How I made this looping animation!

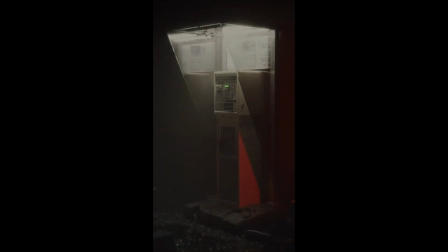(0:07)
So the first video I ever uploaded on this channel is of me trying to create this desolate phone booth render in Blender and I think the render turned out alright.
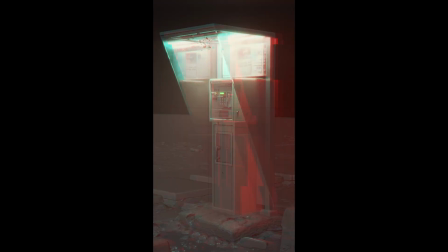(0:16)
Not too good, not too bad either and I thought it would be a cool idea to try and fix some of its issues and try and make it a looping animation after almost 2 years of making it. So let me show you how it went.
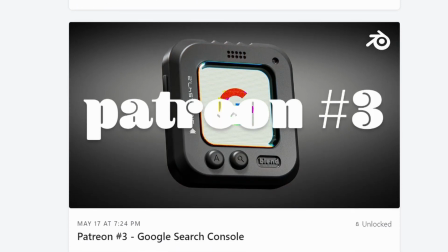(0:27)
Before we start, this video was actually supposed to be a Patreon exclusive video but I thought I have no reference video on there for you guys to watch and decide if you wanna join it or not.
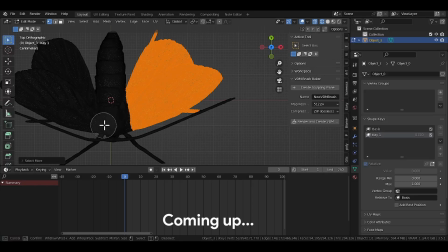(0:36)
So I thought I would make a free one just so people who can afford it can get a better idea of what to expect in there.
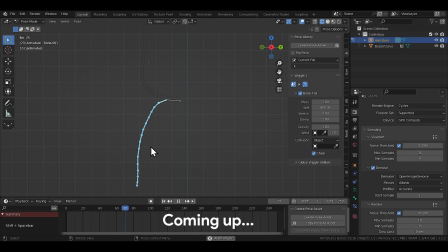(0:42)
So that's what this is. This video is gonna be a little slower and a little longer than usual. So I hope that's not too boring for you.
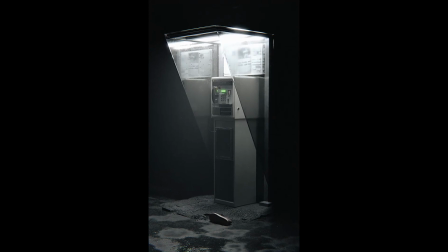(0:48)
But let's get to the breakdown now. I think the biggest problem the render has in my opinion is this asphalt floor which is just so very obviously procedural.
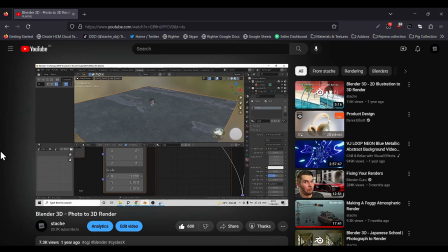(0:57)
Back then I had recently learned how to make these puddles and had wanted to try it and like an obvious beginner I overdid it.
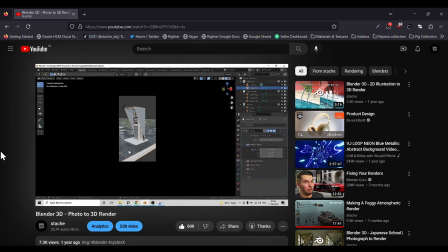(1:04)
And I think anyone who has used blender or any 3d software for a few days would immediately spot the noise texture in there so i tried fixing that first
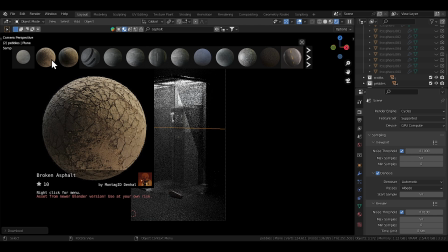(1:11)
using a better floor texture so i scrolled through some asphalt textures on the blender kit add-on and found this broken asphalt mud kind
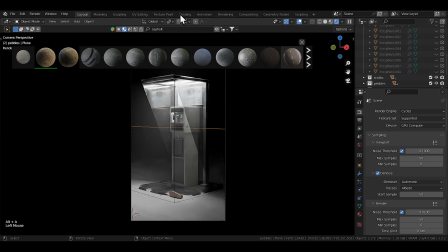(1:19)
of texture which looked way worse than the procedural one and i just immediately went into this existential crisis
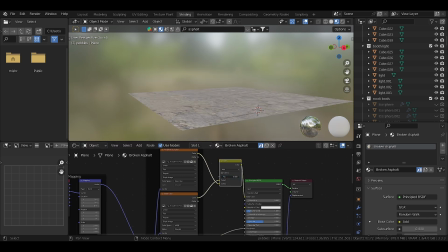(1:26)
i mean had i just gotten worse at blender over the two years how is that even possible i was almost about to drop this idea,
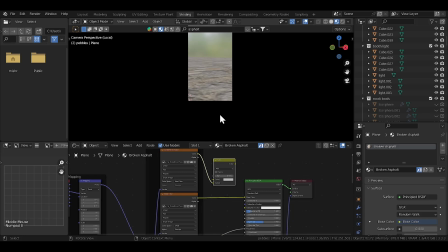(1:33)
literally at the first failure that I came across in this render.
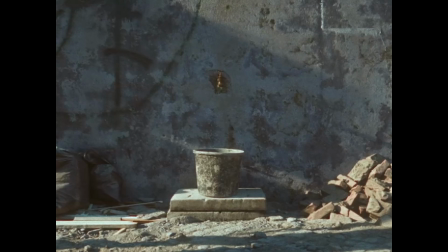(1:36)
Thankfully a better idea hit me later that day as I was working on this shot for a short film I've been working on in the background,
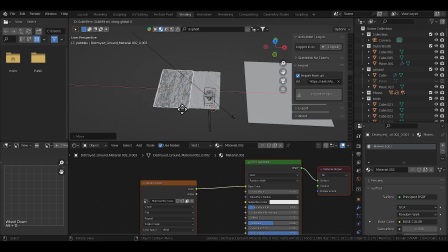(1:43)
which is why am I even using textures when I could easily be using some floor photo scans instead.
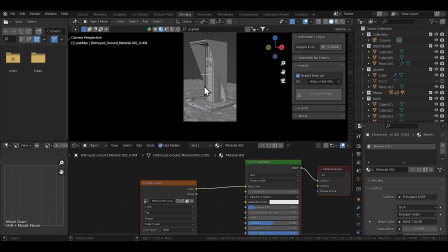(1:48)
I'll never be able to fake that kind of fidelity through just textures,
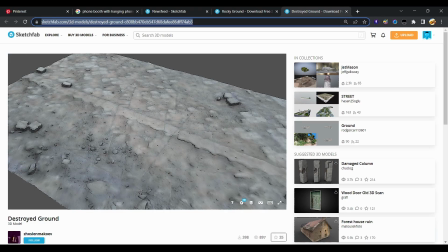(1:51)
so I just went on to Sketchfab and found this amazing concrete floor photo scan on there and just plopped it into my scene and everything looked a tiny bit better from there.
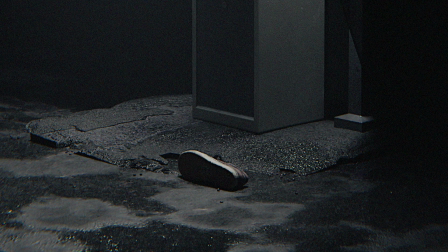(2:00)
Obviously the base below the phone booth was also quite weird. I don't even know where it is.
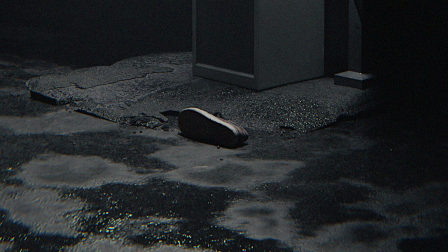(2:04)
How did that structure even come about on that surface? Like how did that elevation even happen?
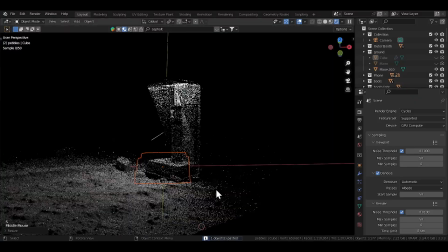(2:10)
It doesn't make sense. So I found another concrete base photo scan on sketchfab and replaced it with that.
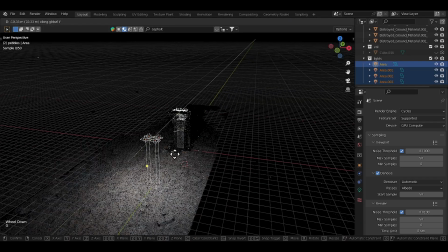(2:16)
But the render was still looking worse than it had been before. I thought the lighting was to blame now.
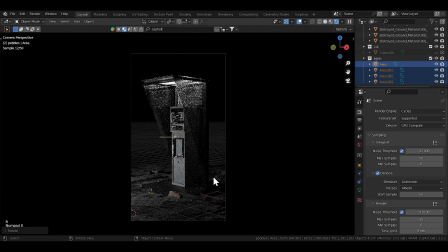(2:21)
So I tried a cool little trick and tried to light the scene from the opposite direction of the camera because that sometimes yields really cool results. Not here though not today the lighting gods were not on my side yet for this render so we keep working on it and i
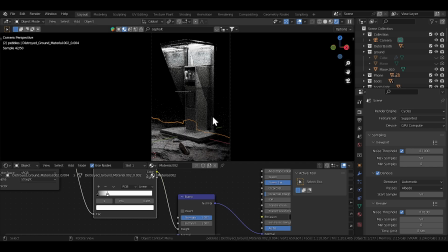(2:34)
think the next thing i did was add some bump into the photo scan i had just placed as the floor i think that helps lose that blobbyness every photo
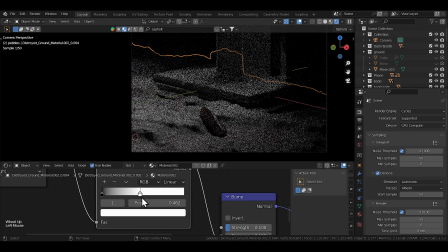(2:41)
scan tends to have and gives it these nice and sharp details especially on something like a concrete floor and now it was time to fix the water
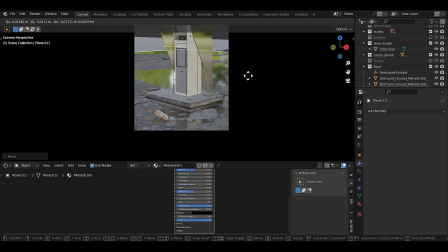(2:48)
situation and because we had this photo scan there was no need for a procedural water system just a plane with a water like material dipped into the photo scan creates this natural puddle effect with no effort at all.
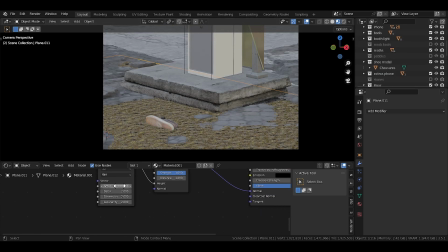(3:00)
And on top of that if you add a musgrave texture into the bump of the water material, you've got yourself an even better looking puddle than before. Obviously don't just let it apply that bump everywhere, add a noise texture into the factor of a mix node and let that musgrave texture pop up only in a few places so as to hide the obvious proceduralness of it.
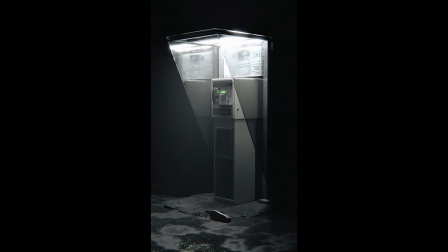(3:18)
Now another big problem that the render had was the location of it. I don't understand where this phone booth is. Is it in a parking lot? Or at the side of a road? Or inside a house even? I don't know.
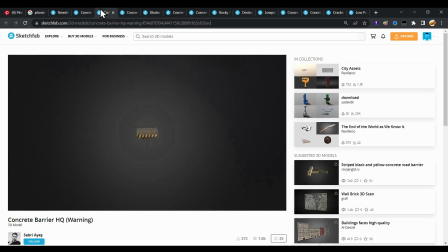(3:29)
So I started looking for some road blockers and barricades so I could make it look like the side of a national highway or something
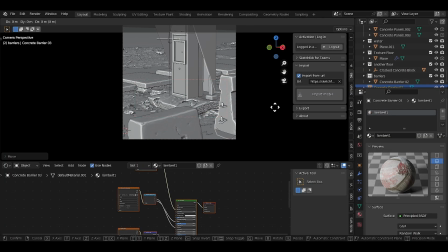(3:34)
and settled with this nice photo scan of a barrier that had a dangly broken metal bolt hanging off it.
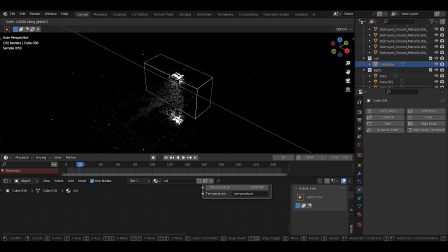(3:40)
The render was still looking quite rough so like any seasoned 3D artist I went right to the volumetric cube and started messing with that and see if that could help fix the scene. I messed with the anisotropy slider this time which I did not at that time know what it did. Don't ask me what it does right now either. I don't know how to explain it. I don't think you know how to explain it either.
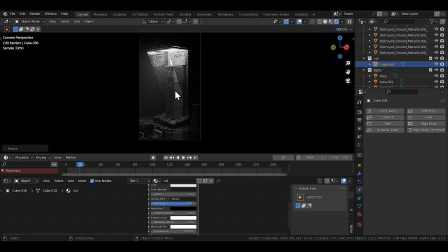(4:00)
We just know what it does, right? Visually, we just know what it does. So let's just leave it at that.
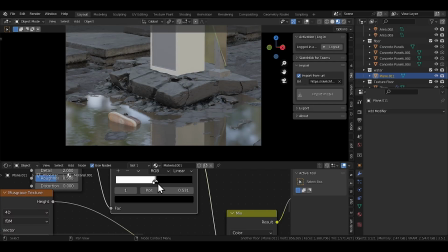(4:05)
By the way, somewhere in the middle, I must have forgotten to record it, but I replaced the previous concrete floor with this nice and broken one instead.